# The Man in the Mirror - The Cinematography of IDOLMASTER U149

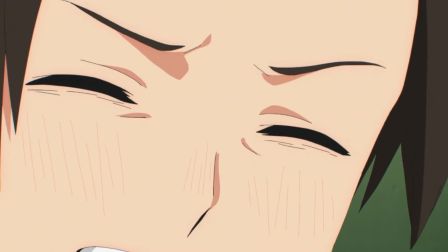We return back to the real world, where the producer wipes his tears away, stands up, and gives Arisu a brave smile.
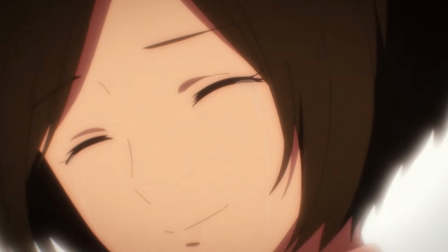The producer mirrors Arisu's mother, and she can finally see everything for what it is.
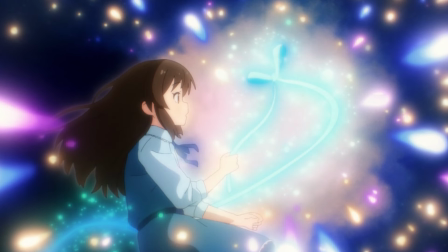The ribbon ties itself into a neat little bow, wrapping up Arisu's arc.
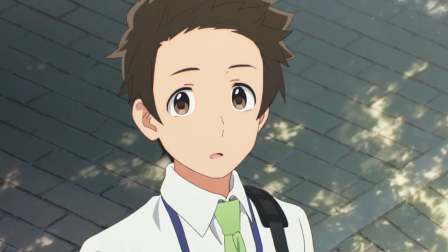The episode ends with a return to that iconic staircase from episode one, but now their positions have swapped.
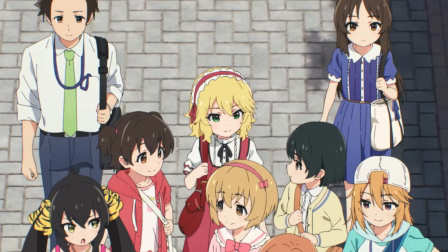From the walk on the sidewalk at the back of the group to the climactic exclamation from the staircase,
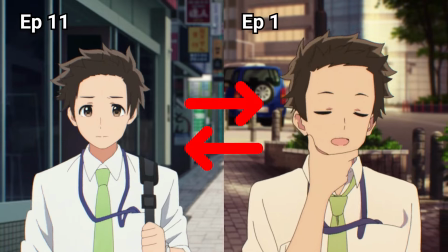the exchange of positions demonstrates how the producer is feeling down and how Arisu has grown.
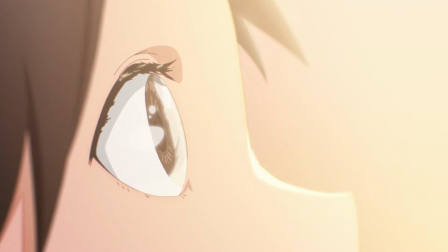We've come full circle and now it is Arisu giving the producer the push he needs to launch their idol careers.
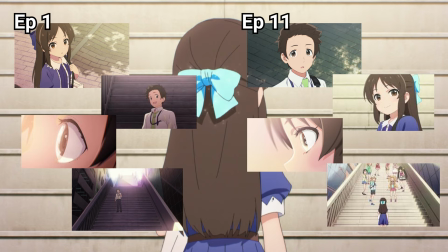The scene repeats a few of the shots to really emphasize the role reversal. On the stairs, Arisu very clearly states how similar the two are to one another.
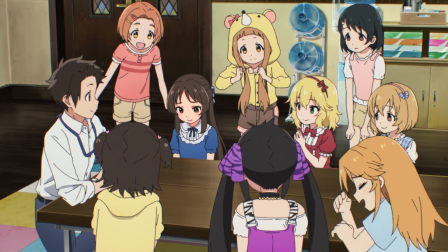Kids and adults are really the same. In her own way, Arisu encourages the producer, saying that it's alright to be childish and pursue your dreams.
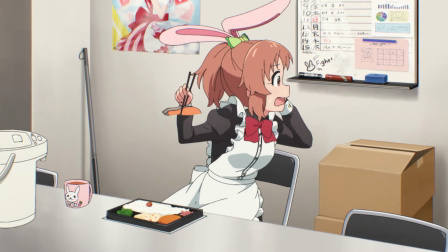Everyone, regardless of age, is struggling in pursuit of their ambitions. She understands that quest and can finally empathize.
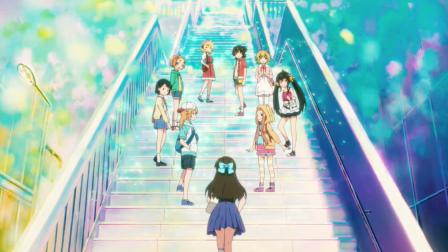And Arisu ends the similarities here and ascends the stairs towards the rest of the girls instead of jumping down.
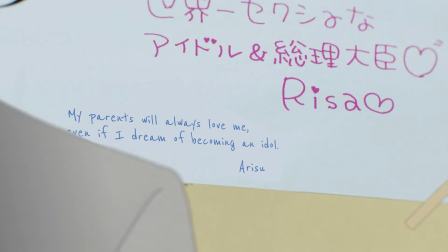She can now chase her dream unburdened by these self-imposed expectations.
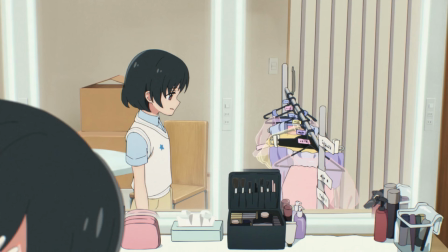The Idolmaster U-149 is a stunning exhibition on how cinematography enhances the narrative.
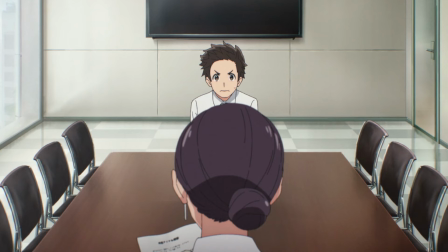There's so much inventiveness in how the show utilizes every technique available to them.
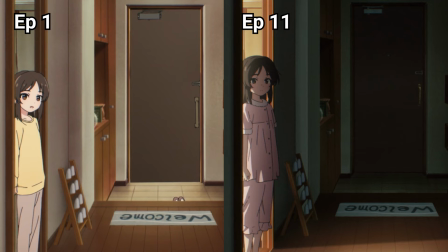The commitment to the mirror motif, from mimicking the shot composition from episode 1 to the inventive use of the show's environments,
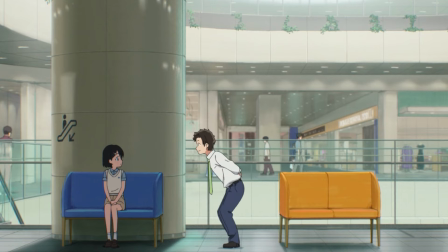demonstrates how carefully crafted this episode was and the intent of the creative team to tie the visuals to this mirror theme.
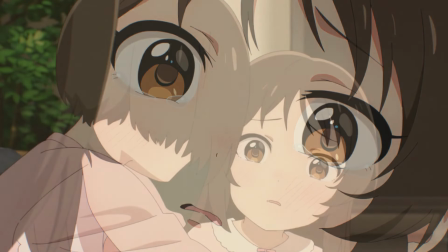The emotions and Arisu's epiphany hit the viewer like a freight train, and the power of this delivery can be credited to the cinematography.
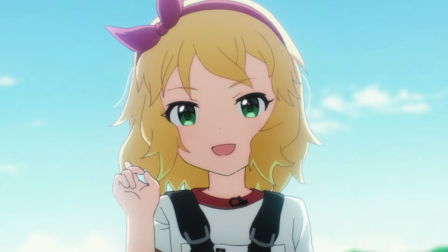And of course, there's a ton of fantastic character animation up there with the best shows of the year.
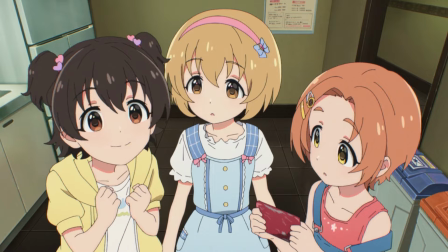Some people may have some hesitation about jumping into an idol show, even more so because of how young the cast of U149 is in particular.
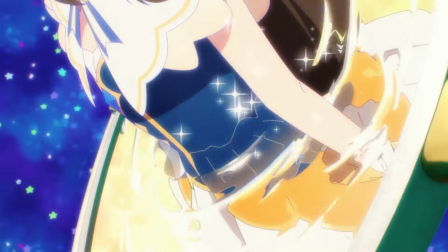But if you look past the glass, I assure you that there's far more to this idol show than meets the eye.